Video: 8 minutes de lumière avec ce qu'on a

Salut ! Comment ils vont ? Ça fait genre longtemps, genre très longtemps. Mais c'est pas un problème, parce que regardez aujourd'hui, ma caméra elle est ici. Mais qui me filme ? Ah ah, mystère. C'est un cadreur. Waouh. Le concept d'aujourd'hui c'est que j'ai posé un cadre là pour YouTube pour faire des vidéos un petit peu, un petit peu normal quoi, genre des face cams à la con, sauf que j'ai vraiment aucun sujet. Donc à la place, on va voir comment est-ce qu'on éclaire la chose. Et c'est pour ça que j'ai déjà posé mon cadre, parce qu'on va pas s'attarder sur comment est-ce qu'on fait un cadre on va pas faire du A à Z on va juste se concentrer sur la lumière parlant de lumière, le décor qui est filmé c'est ça alors c'est mon ordinateur
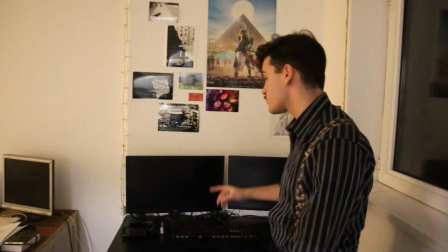(0:39)
techniquement il faut l'allumer et pourtant on l'allume pour avoir des choses sur les écrans comme ils font les youtubeurs comme les autres Techmaker par exemple la deuxième étape c'est que comme vous pouvez voir ici il y a
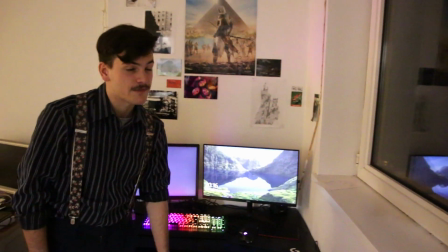(0:49)
des choses c'est des choses que tout le monde a qui sont pas du matériel professionnel mais qui vont juste donner un mood genre là techniquement c'est bleu
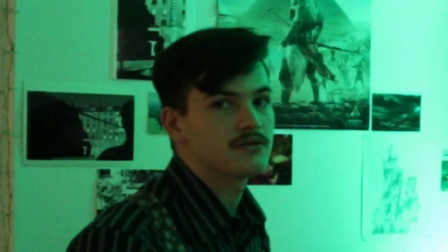(0:57)
Après moi j'aime bien le vert par exemple Le vert La deuxième chose qu'on va mettre Ça va être sur 6
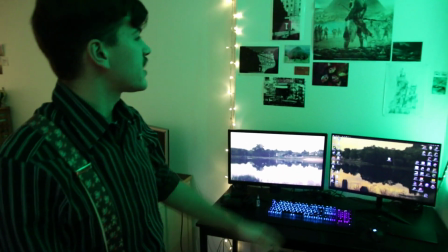(1:06)
Donc basiquement mon cadre Ça va être ça,
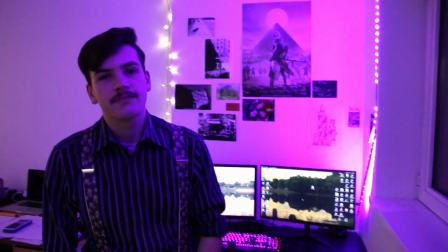(1:08)
ça va être ça le décor Après on peut vraiment choisir des couleurs L'idée c'est pas d'avoir un truc qui est neutre Genre pas du tout C'est parce qu'on
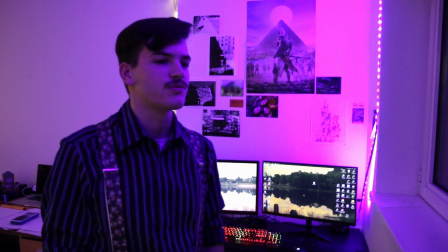(1:15)
est sur Youtube et on fait des vidéos divertissement Et un petit peu des fois Ça parle Le concept c'est
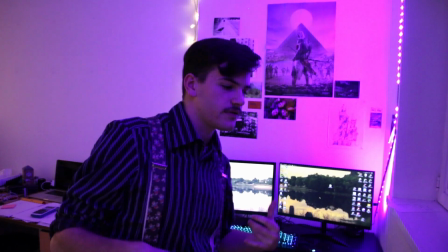(1:20)
vraiment de ramener le spectateur Dans son monde entre guillemets,
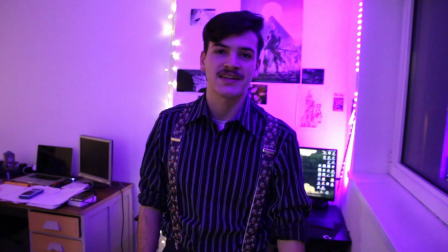(1:25)
donc d'installer soi-même une petite ambiance et comme ça après les gens viennent parce qu'ils savent que l'ambiance est cool
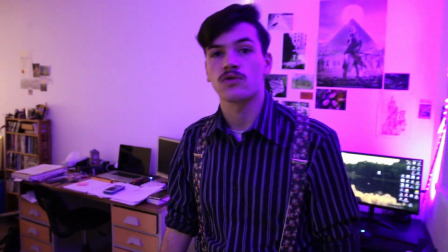(1:29)
et le but ça va être de rendre cette ambiance encore plus cool parce que là pour l'instant si j'active ma caméra
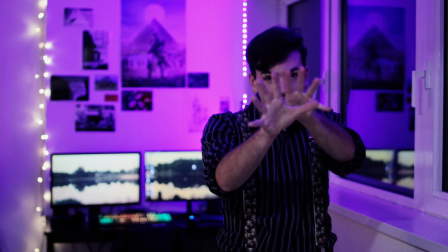(1:35)
et là tu vois voilà en magie montage regarde je suis là et puis après je suis là et puis après je suis là et puis après je suis là bon
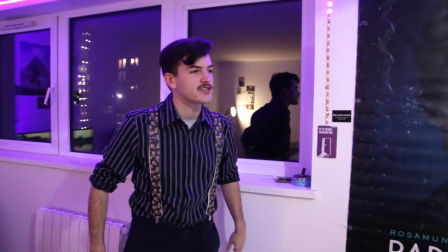(1:40)
bref c'est chiant,
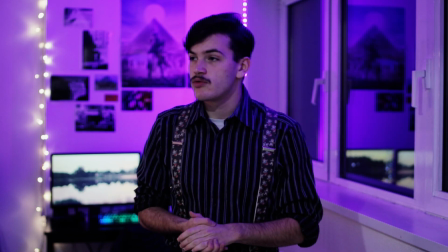(1:41)
tout le monde a déjà fait cette balle en plus mais en gros mon cadre c'est ça pour l'instant alors ma balance des blancs est un peu foirée sur ma caméra là-bas mais c'est pas grave parce que de toute façon on va rajouter de l'éclairage
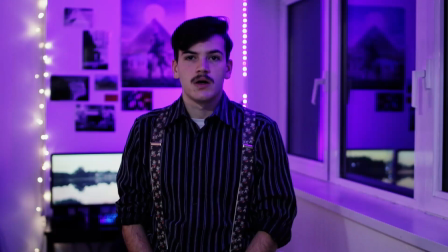(1:50)
et on va voir ce qu'on va faire avec Le premier concept,
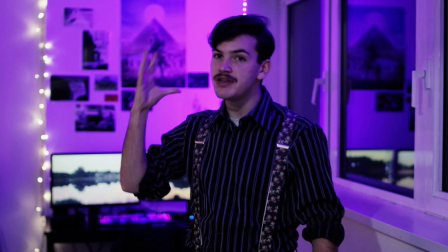(1:53)
ça va être de vraiment venir appuyer l'éclairage de ce côté-là de ma tête.
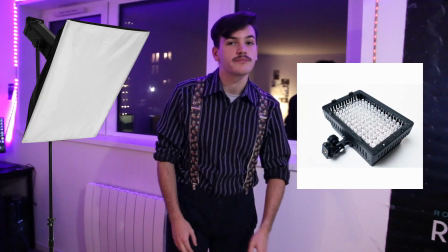(1:59)
Donc on va voir avec les atouts qu'on a, à savoir un panneau LED et une softbox, comment est-ce que je peux vraiment appuyer le décor quoi.
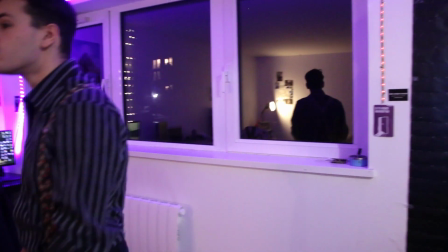(2:08)
Du coup, ça c'est de la came de professionnel.
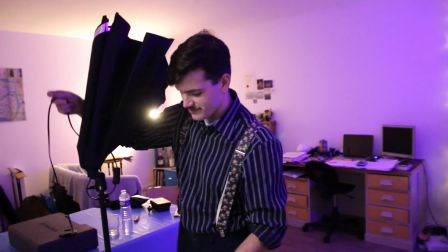(2:16)
C'est... qui est super connu dans le milieu professionnel et qui est super utilisé par, genre, personne.
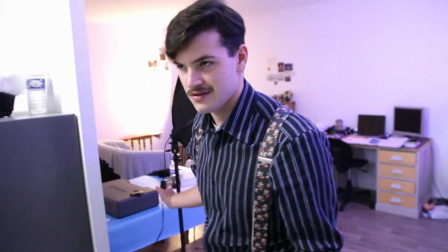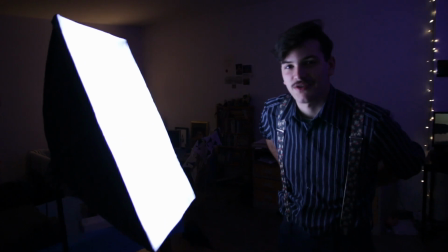(2:32)
c'est le temps que le carburateur il carbure quoi
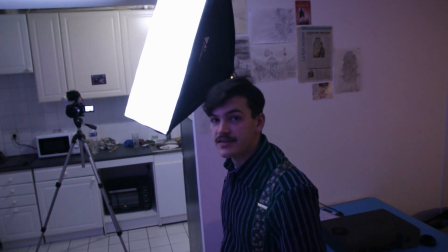(2:37)
ouais ouais ouais ok le truc c'est que ces lumières là c'est très chouette mais genre c'est très diffus si tu regardes ici tout par là
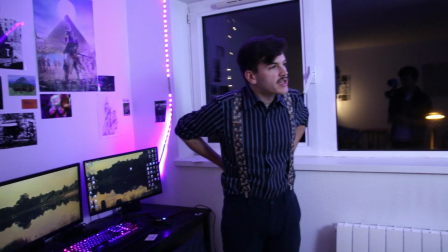(2:45)
ça éclaire quand même vachement pas mal donc comme nous on a pas de ce qu'on appelle des drapeaux tu vois c'est à dire des
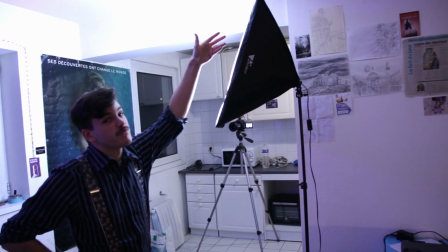(2:52)
gros machins noirs que tu veux mettre là pour est-ce que tu peux pas faire venir elle arrive sur ton décor l'idée ça va être juste
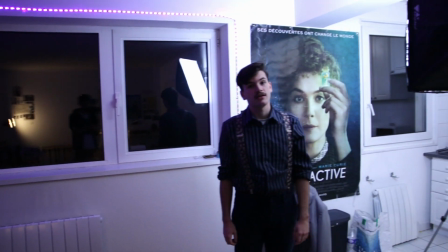(2:58)
tu le tournes et après ça marche et ça éclaire un peu moins le décor Après c'est pas idéal parce que les murs sont blancs donc ça reflète de partout Mais de toute façon,
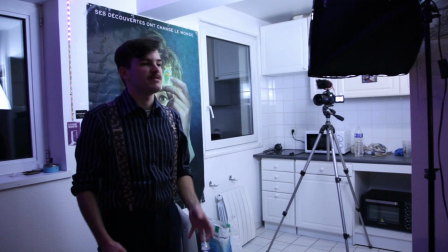(3:07)
dans des schémas un petit peu Youtube,
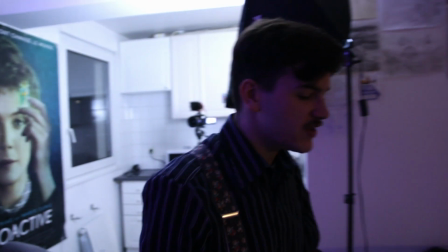(3:09)
t'as pas forcément les moyens d'avoir une salle noire Où tu peux contrôler toute ta lumière indéfiniment Après on va avoir un deuxième problème,
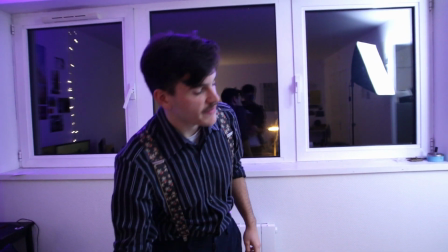(3:17)
ça va être les lumières qu'on contrôle pas forcément Par exemple la cuisine,
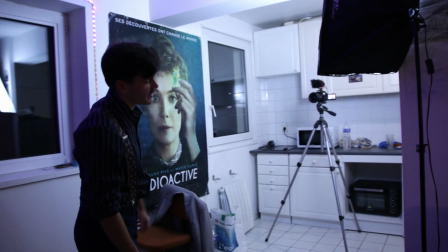(3:20)
en soi, ça éclaire un peu trop par rapport à ce que je veux Ça éclaire déjà pas mal le décor et ça me fait chier honnêtement Mais,
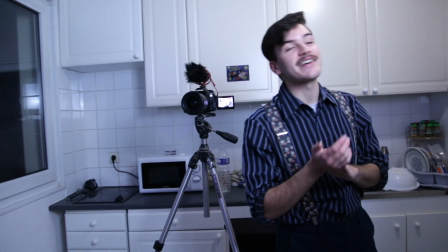(3:28)
dans sa grande sagesse, il se trouve qu'on a inventé un truc magique qui s'appelle les interrupteurs Alors attention, hop c'est la nuit Voilà, c'est pas complètement la nuit, du coup si je me remets là,
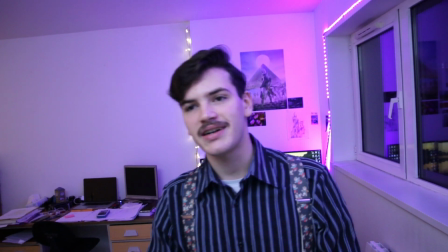(3:42)
c'est mieux quoi C'est pas la folie, parce que de toute façon,
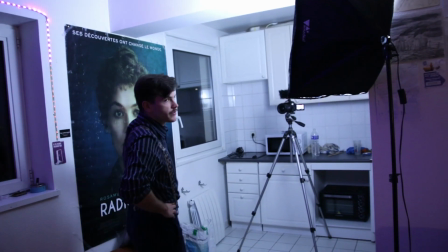(3:45)
voilà, c'est mieux Donc là déjà on commence à avoir quelque chose de pas mal Mais on peut améliorer la formule Je suis vraiment obligé d'éclérer genre...
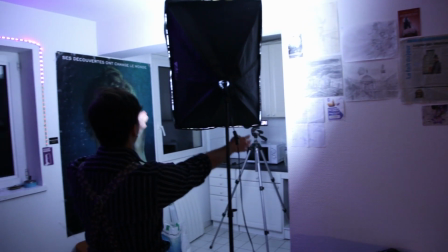(3:55)
Par là
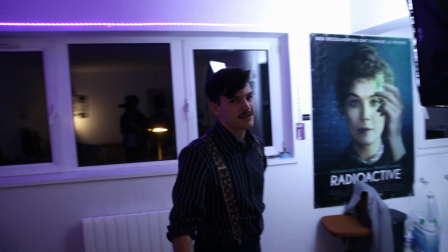(3:57)
parce que sinon ça fait trop de lumière là sauf que si j'éclaire trop par là la lumière va rebondir et ça va me faire chier j'ai pas envie
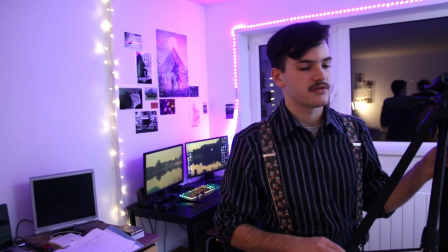(4:06)
du coup on a cette chose magique qui s'appelle une deuxième lumière un petit panneau LED qui a coûté genre 30
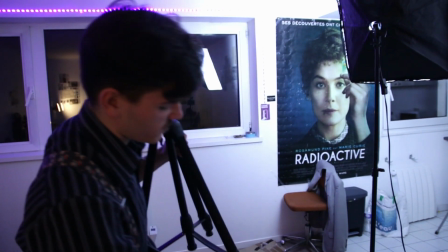(4:13)
balles à tout casser après tu as 20 balles pour une batterie mais ça va,
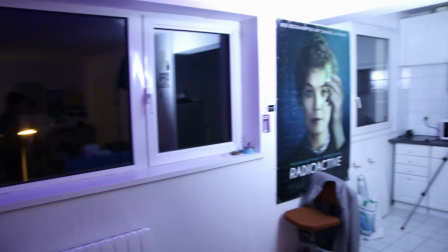(4:18)
c'est pas ce qu'il y a de plus cher dans le monde dans l'idée je veux juste trouver un petit filtre
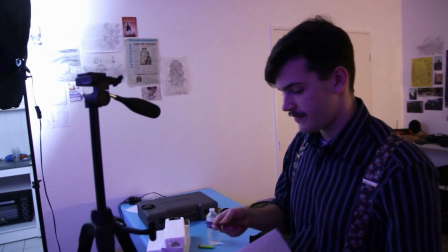(4:22)
violet pour vraiment éclater le décor Et faire en sorte que le décor soit vraiment séparé
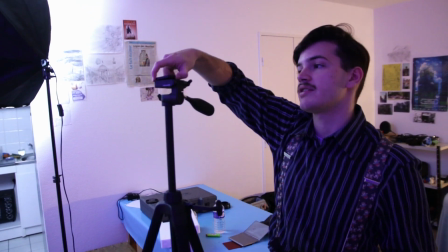(4:27)
de qui je suis Après le grand problème qu'on peut avoir c'est que la lumière peut se voir Pas dans le cadre directement mais
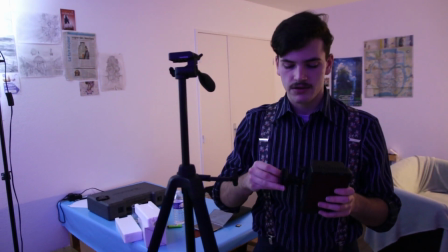(4:33)
que tu vois que ça vient pas de la bande d'aide Alors on va essayer quand même Dans l'idéal ce serait bien de pouvoir éviter ça Euh
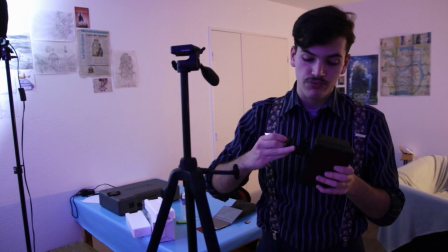(4:39)
bah à vrai dire si le mood est bon on en a un peu rien à carrer En tout cas sur Youtube Après on ferait de la fiction
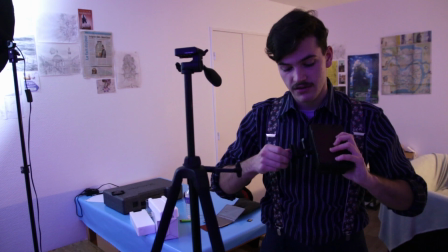(4:44)
je dis pas Là c'est juste de se faire plaisir en se disant tiens on va mettre de la lumière Et ça va être beau Hop
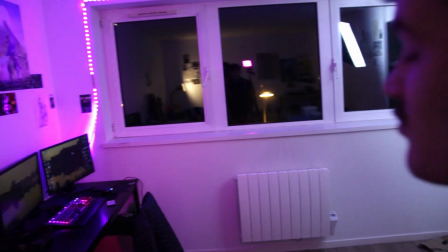(4:49)
là super fort Bon c'est rose plus que violet mais euh Voilà Voilà
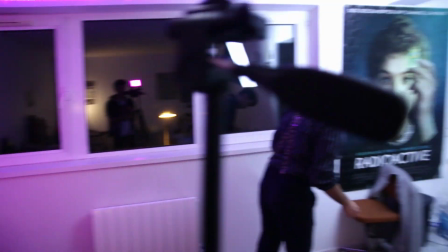(4:55)
Là, si je regarde la plançon là, c'est mieux, c'est déjà mieux.
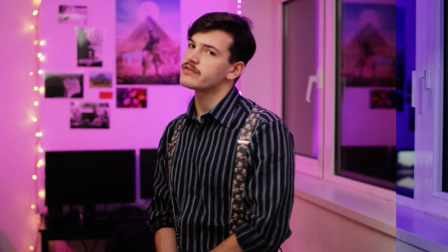(4:59)
Bon du coup là c'est sympa, mais j'ai pas le sentiment de vraiment découper par rapport au reste de l'image.
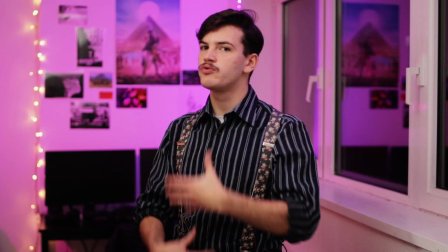(5:05)
C'est à dire qu'au niveau de la couleur, je suis plutôt blanc, et derrière c'est genre rose.
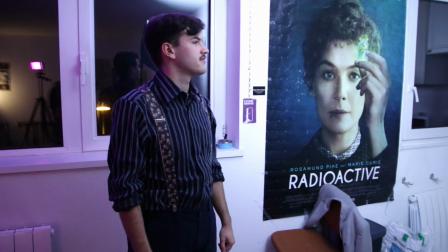(5:10)
Enfin pas le rose, ça pourrait être du vert, mais j'ai pas de filtre vert.
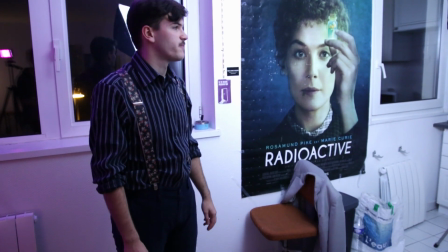(5:14)
Mais ça pourrait être du bleu par exemple. Mais bon, je m'égare.
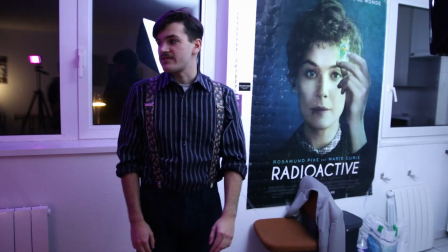(5:18)
Mais après quand tu regardes au niveau du contraste, ça reste un peu la même chose. c'est-à-dire que je suis pas tant que ça éclairé, enfin je suis pas trop mal éclairé,
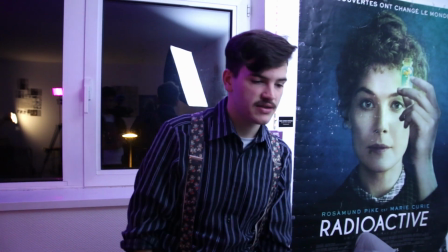(5:26)
mais là c'est éclairé à peu près pareil. Et mon idée ça va être d'essayer de contraster encore un peu plus la chose.
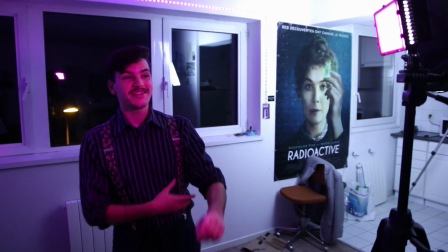(5:31)
Donc déjà ce que je peux essayer de faire c'est d'éteindre ça. En gros pour résumer j'ai mis un petit panneau LED violet pour vraiment
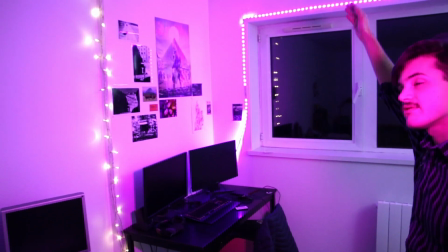(5:40)
accentuer les couleurs de la grande LED histoire de donner un aspect
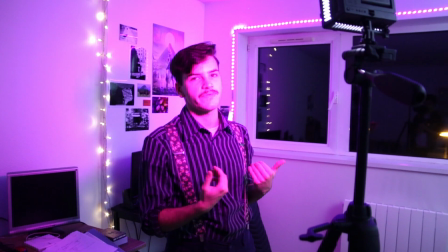(5:44)
vraiment d'éclairer le décor d'une couleur différente de moi-même. et j'ai mis la
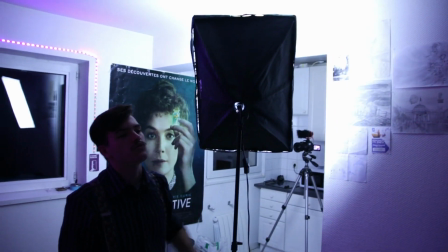(5:49)
grosse sauce box des enfers de manière à m'éclairer moi,
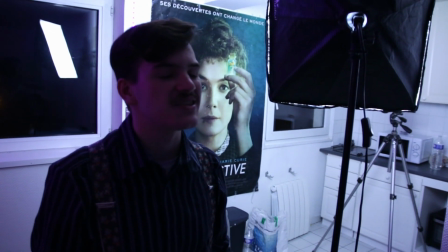(5:55)
mais indirectement, parce que l'idéal serait d'avoir, je sais pas,
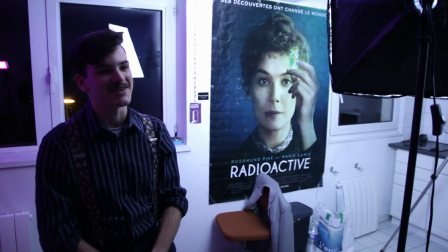(5:58)
un projecteur ou ce qu'on m'appelait Fresnel, avec des lentilles qui sont tout concentriques, mais j'ai pas ça parce que j'ai pas le budget,
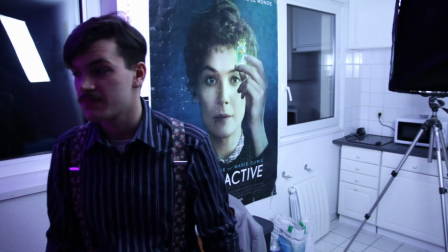(6:06)
peut-être, ça peut être une explication. Et voilà, basiquement j'ai 4 lumières, Ouais il y a peut-être pour genre 100,
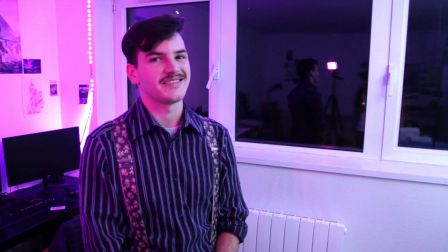(6:13)
110 balles de lumière Ça va C'est un petit invest pour genre des gens qui ne font pas de
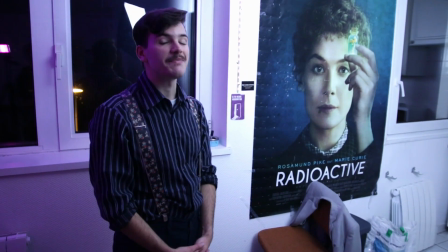(6:19)
sous Et qui sont genre en 5ème Mais c'est pas cher Et ça rend bien Bah voilà maintenant
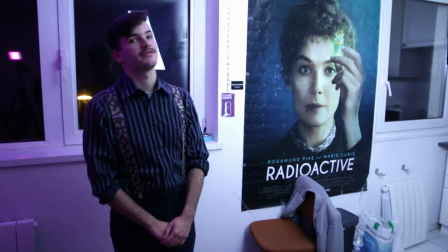(6:24)
il ne reste plus qu'à voir ce que ça donne à l'étalonnage Si on arrive, si en effet j'ai réussi ma tâche Et que la lumière est belle Ou si c'est un désastre
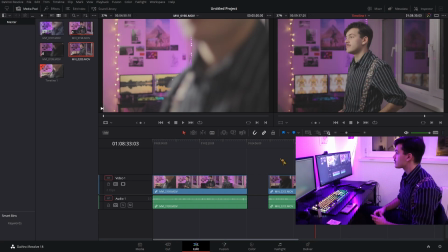(6:33)
total Et ça c'est l'éclairage Après l'avoir remis à peu près correctement Enfin remis correctement Je vais baisser un petit peu l'exposition en plus d'avoir un contraste de couleur avec le blanc et puis le violet là, on a aussi un contraste de genre de lumière donc genre moi je suis super éclairé, le machin n'est pas super éclairé tu vois quand c'est, tu rajoutes de la profondeur dans ton image après j'aurais eu genre je sais pas moi, un autre pied genre encore mis le micro devant comme ça on aurait vraiment un avant-plan, un moyen-plan, un arrière-plan, ça aurait été super haut mais comme j'ai deux pieds on va pas faire ça
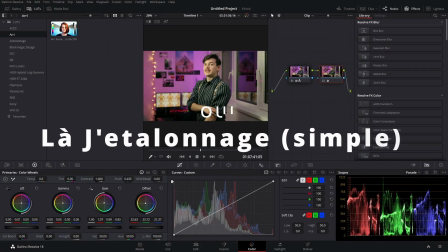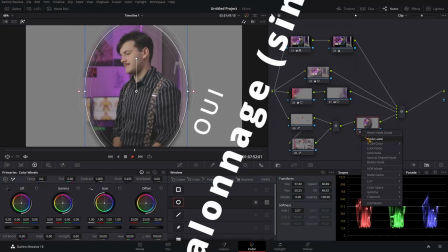C'est plutôt joli J'ai fait juste un petit étalonnage Quelque chose de vraiment de rien du tout En soi
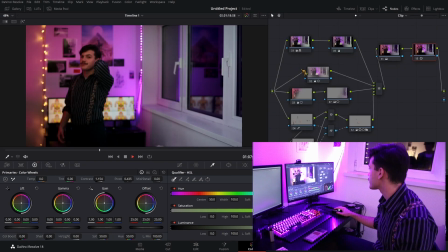(7:26)
Il y a combien ? 1, 2, 3, 4, 5, 6, 7, 8, 9, 10, ça va J'ai vraiment cherché à accentuer un peu la lumière Encore Parce que la lumière c'est super important Et là ça marche Là je pourrais faire un podcast sur les profs mais genre sans problème